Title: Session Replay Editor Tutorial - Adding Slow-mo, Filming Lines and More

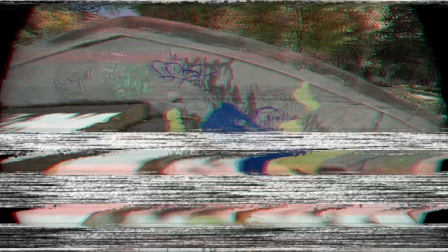In this video, I'm going to be teaching you how to use the replay editor, and I'm going to walk you through three basic filming styles.
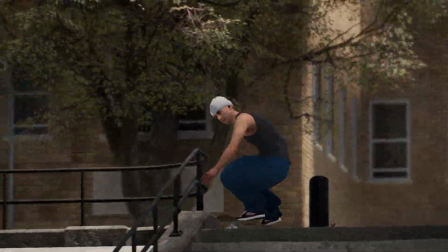Filming a line with a fisheye lens, filming a long lens shot, and a single trick fisheye shot.
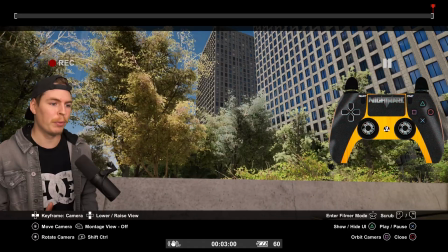We're going to start with a single trick fisheye shot. So first, press select to get into the replay editor after you do your trick.
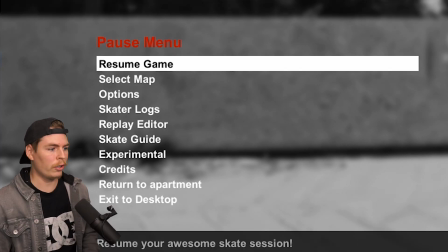If you're on PlayStation, you're going to press this giant center pad right here. Or you can press start and then go to replay editor and then go to show editor.
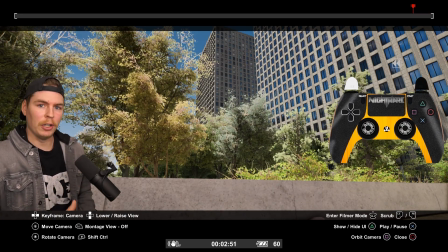Now that we're in here, we're going to find the starting of our clip by going back holding the left trigger. Any second, my character should pop up here because he fell over the ledge.
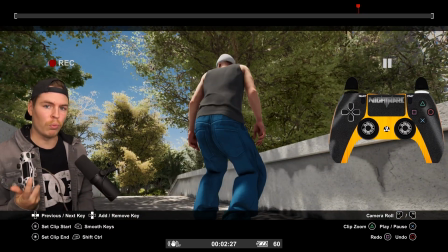I want to start my clip about here, so I'm going to hold the right bumper and then I'm going to push the left thumbstick in.
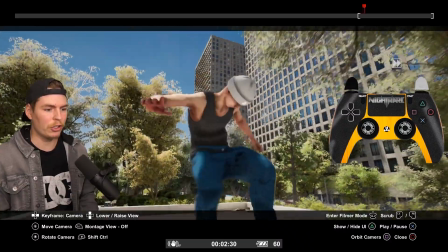That is going to set your in point. And to scrub forwards, you just hold the right trigger, and I think I want my clip to end here.
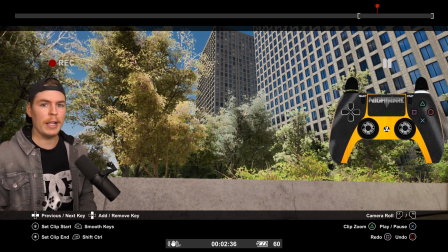So I'm going to hold the right bumper and then I'm going to push the right stick in this time, and that is going to set the end point.
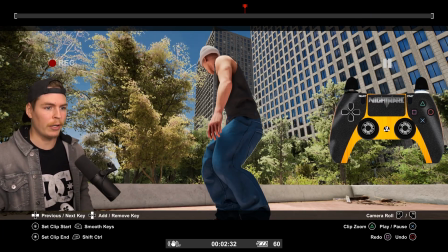Now that we have this clip isolated, we can hold the right bumper and then press triangle or Y. And now my entire timeline is just that clip,
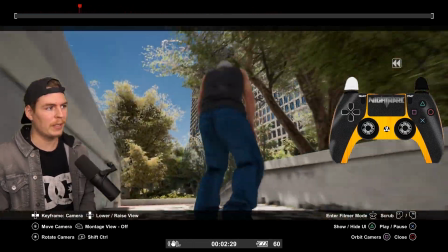that in and out point, which makes setting keyframes a lot easier.
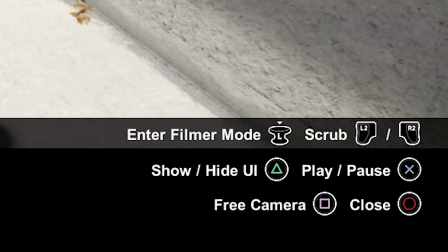There's different types of cameras we can use, so we can use orbit camera, free camera, tripod, game, and filmer.
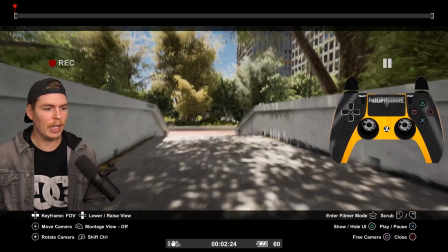For right now, we want free cam. So we can use the left stick to move the camera anywhere we want. The right stick is gonna rotate the camera.
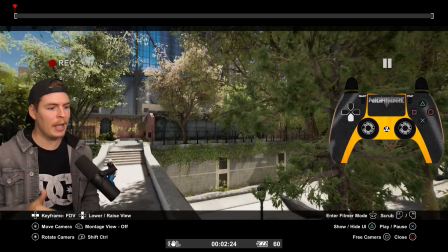Up on the D-pad is gonna raise the camera up, and down on the D-pad is gonna lower the camera down.
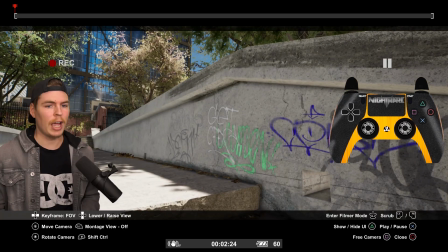Right here is roughly where my filmer is gonna be, so I'm gonna leave the camera here. To hide this UI, you just press triangle or Y. To bring it back, you press it again. So this is gonna be a fisheye shot. Now there's two different ways you can have fisheye. One way to get a fisheye effect is to change the field of view.
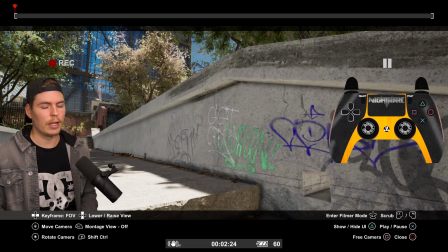So we're gonna press left or right on the D-pad until we get to field of view keyframe. Then hold right bumper and then press down on the D-pad to set a keyframe.
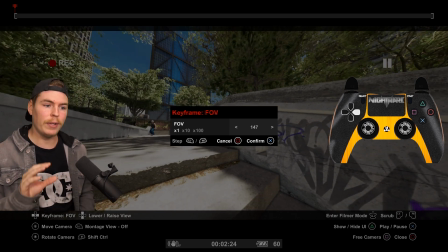Now, the bigger this number is, the more field of view you're gonna have, so like the wider angle.
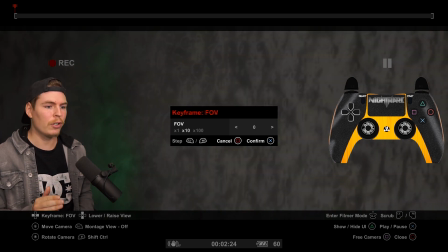And the lower this number is, the less field of view you're gonna have. That's more for long lens shots.
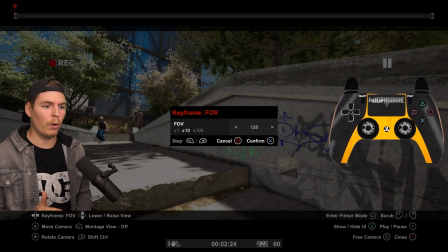The game's default field of view is 100, so going to about 120 to 130 is a pretty good fisheye, so we're gonna go to 120.
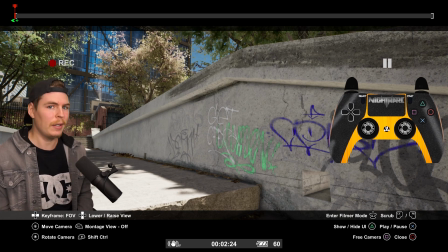And even though we just set the keyframe, it looks like we didn't do anything at all. That's because you have to be in montage view.
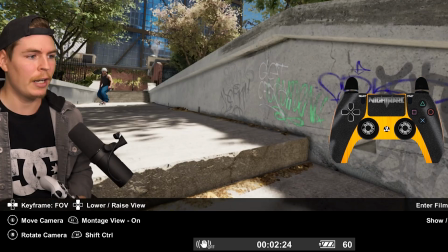So right now it's off. We're gonna push the left bumper and then it turns on. There we go, we got our field of view look.
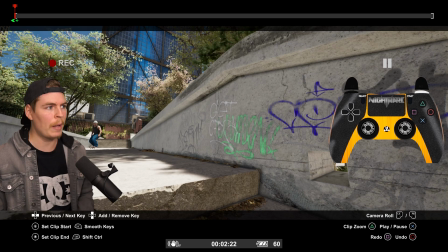And if you wanna get rid of a keyframe, all you do is just hold right bumper while you're on the keyframe and then press up on the D-pad.
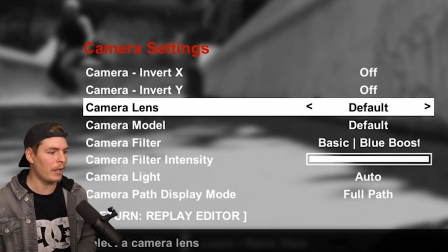The other way to get fisheye is to pause the game, go to camera, and then go to camera lenses, and you can change it to fisheye wide or fisheye.
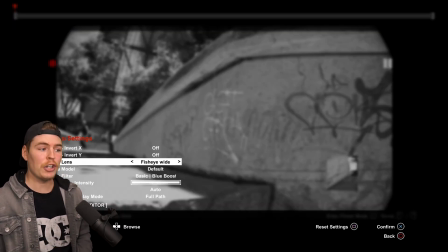Fisheye is just gonna be a 4:3 fisheye like this. Fisheye wide is gonna be what it says, fisheye but wide.
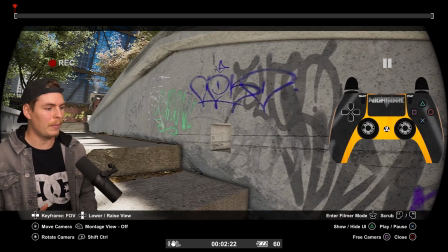And this is the one that we're gonna use. Now we're ready to set the camera keyframe, so press left or right on the D-pad to get to camera keyframe.
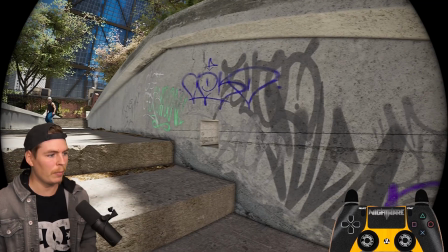Set up your camera anywhere you want the filmer to be, so my filmer is gonna be roughly about here, and then I'm gonna set my first keyframe.
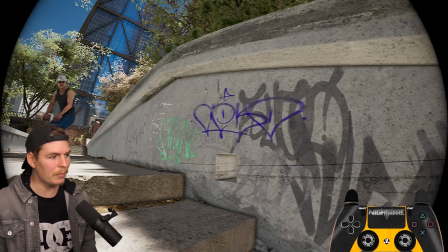Frame, right bumper, and then down on the D-pad. Now, as he comes in, I'm gonna have the camera like go in a little bit more.
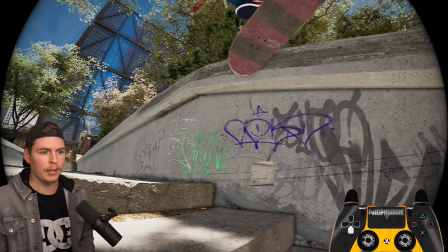So right about here is where I wanna quickly move the camera back, down, and tilt up, just so we can keep the skater in the frame.
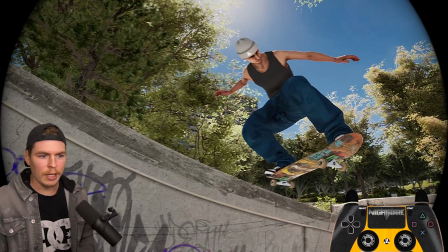And then at this point right here, we wanna start bringing the camera in more towards him.
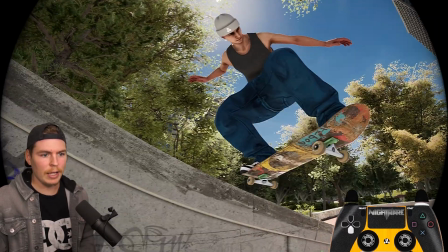Maybe keep that down angle, set the keyframe.
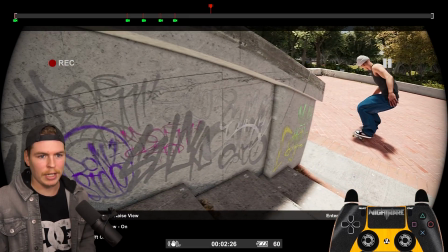And then as he starts approaching the ground right about here, you wanna have the camera tilted more on the ground, have him on the right side of the frame, and then set a keyframe.
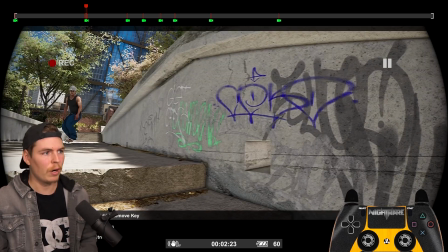I think right about here is actually where I want it to like quickly come in.
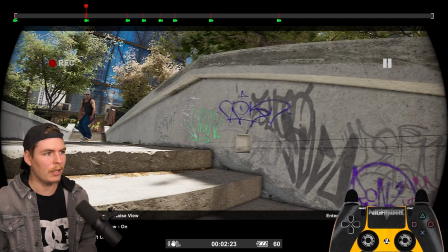So I'm gonna start with my camera guy angled all the way back here, and then set this keyframe roughly the same by just deleting it. Going back to this previous one and then setting it there so it stays there, and then it kind of comes in, boom, like that.
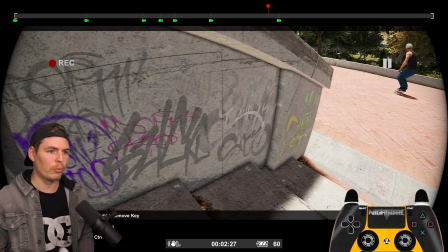Jumping between the keyframes is very easy. You just hold the right bumper and then push left or right on the D-pad.
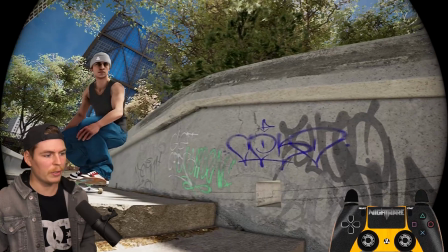You can jump to any keyframe you want. And we can scrub through as slow as we want by holding the trigger very slightly instead of all the way down.
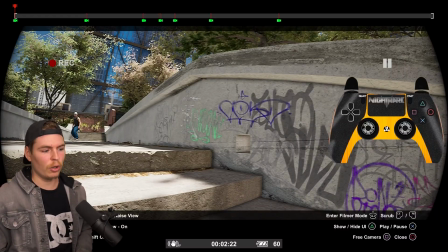You can just like hold it very lightly. I'm gonna add a little bit of camera tilt. So we hold right bumper and then we can use the triggers to actually rotate
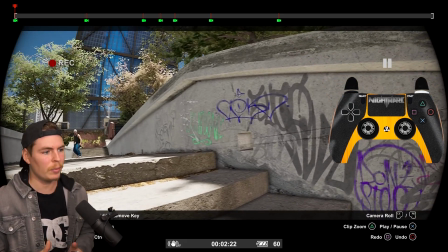the camera this way and like just tilt it so we can give it a little bit more personality.
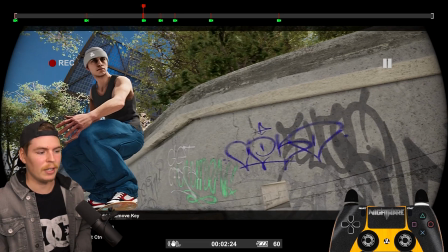If I was filming this in real life, I think my wrist would be slightly tilted that way. So we got a little bit of tilting going on.
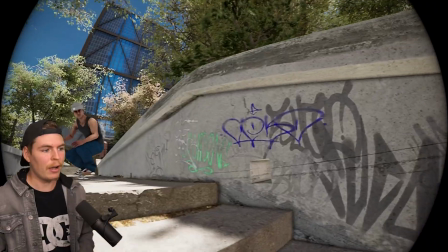Tilt, comes back, boom. Now, not all camera guys are like as steady as this.
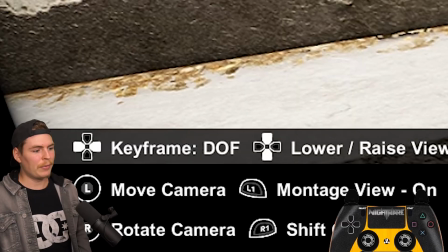Like some of them have a little bit of shake. We can add the shake. So left or right on the D-pad until you get to camera shake.
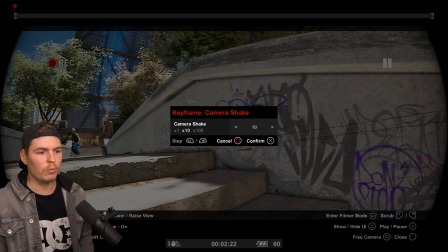Set a keyframe, and then I like doing roughly 10, maybe 20 sometimes.
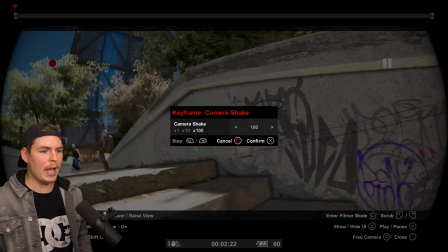If the guy's really having a bad day, you can set it to 100.